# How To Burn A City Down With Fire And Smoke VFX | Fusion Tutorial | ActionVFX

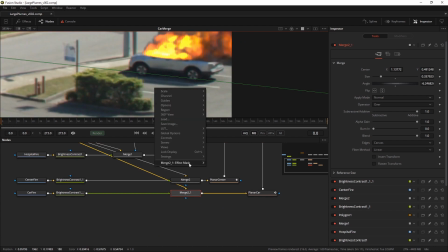And to make it slightly more realistic, I'm going to add a small polygon mask
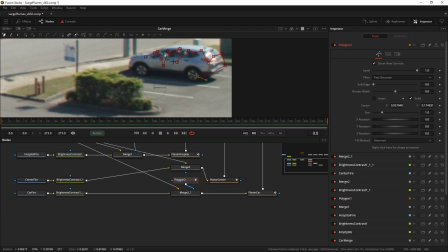so that it will be a little more irregular. Invert it, soft edge it a little bit, like so.
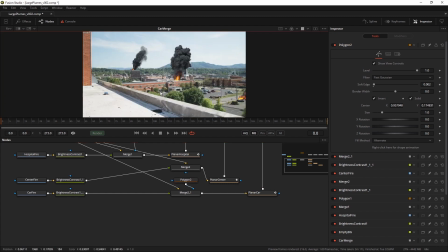Remove the animation because the shape won't change either. And then we have three convincing fires. The only thing I would probably prefer is if the smoke was the other way.
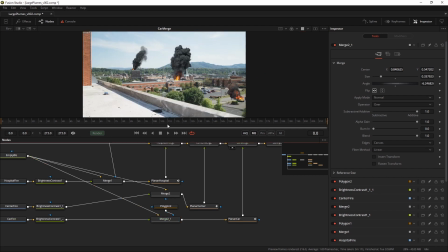This way it looks a little more dramatic in the shot. Only weird thing, of course, is that now the direction of the wind has changed all over the shot,
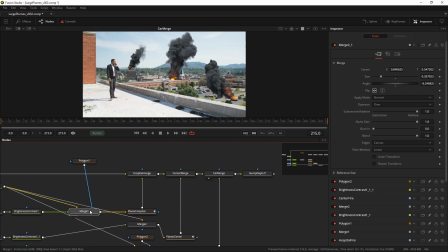so I'm going to change it all around for all the shots. So let's go into the merge tool, flip it over,
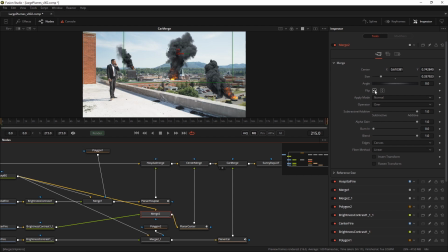and I'm going to do that same thing for the center, flip it over, and put it right there. So now the direction of the wind is all the same.
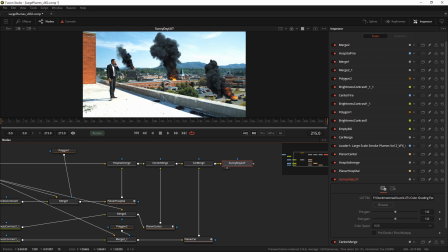I added a small LUT at the end to tie everything together because I like the way this LUT brings out the sky. It's also nice and saturated. Let's do another preview.
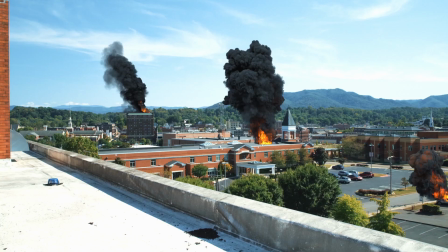And we're back, so let's see how it turned out. Yeah.
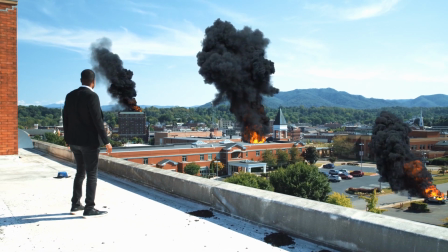Well, I really like the way the car is on fire at the moment.
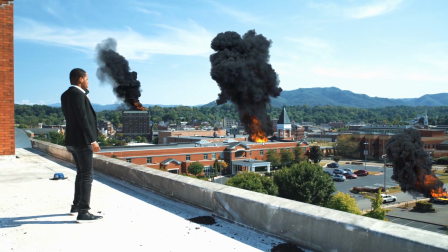And the hospital and the center building are looking good as well.
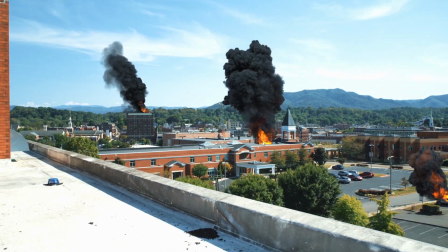The only thing I didn't realize in the beginning was that the fire from the hospital is a little bit too
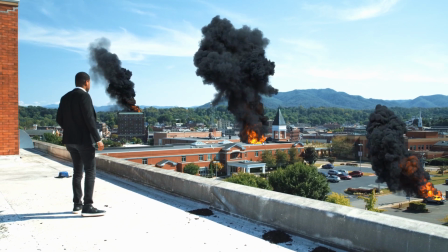timid, in my personal opinion.
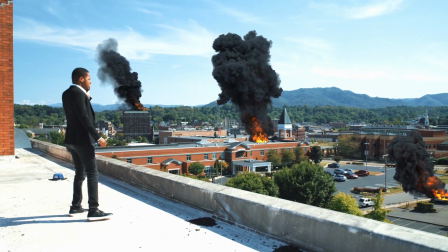And I like the bellowing flames of the center building more, so I think I'm gonna change the two around.
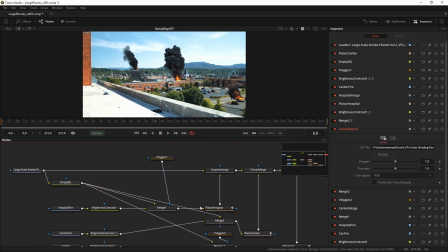The hospital fire becomes the center fire, and the center fire becomes the hospital fire. I'm going to rearrange them like so. And just for visual clarity, I'm going to move them around as well, like this.
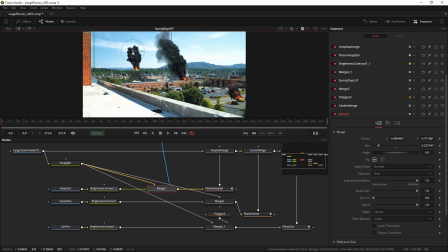And then I'm going to make this one a little bigger,
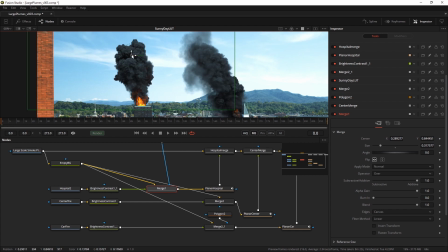so the whole top of the building is on fire, like this.
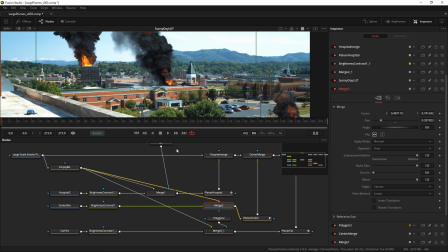And the center fire goes in here. I don't need the hospital polygon anymore,
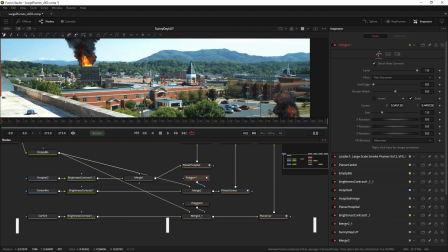but I do need another polygon for the center now, for the exact same reasons we had one before. Remove the animation, invert it, and voila, there it is.
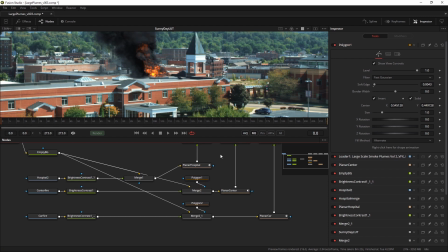Make it a little bit varied. I really like it a lot better like this.
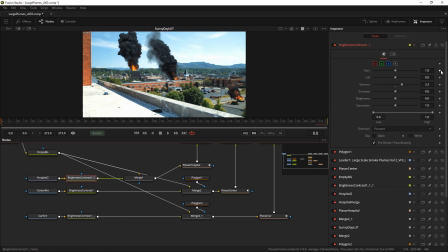I'd like to take down the saturation from the hospital one a little bit. Let's not get rid of it completely. Just a little bit like this.
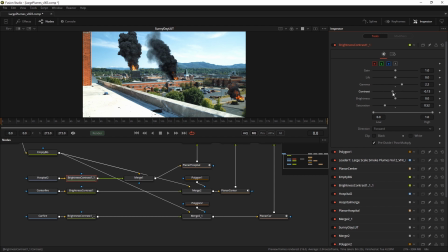And maybe even a little less contrast because it's further in the distance. Yeah, this looks quite nice. The same thing applies to the car. I really like the way it looks, except for the fact that combined with the LUT, it's a little bit too saturated.
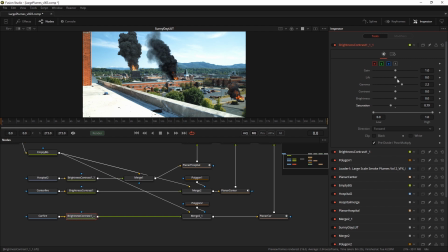So I'm going to take that one a little bit down, lower the contrast a little. So now I have the flame and the smoke in the background and the smoke in the foreground. They're all on fire. But to be honest, I think I don't want the center building to be on fire.
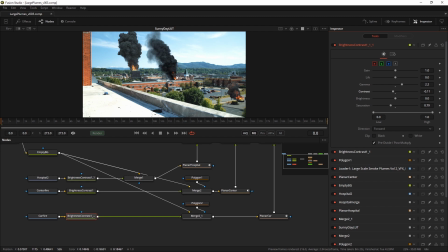Now here's where the fun begins, because in a traditional render,
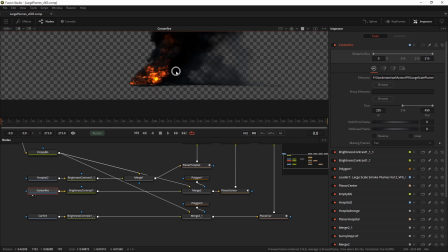like this, you get the fire and the smoke and they are all combined together.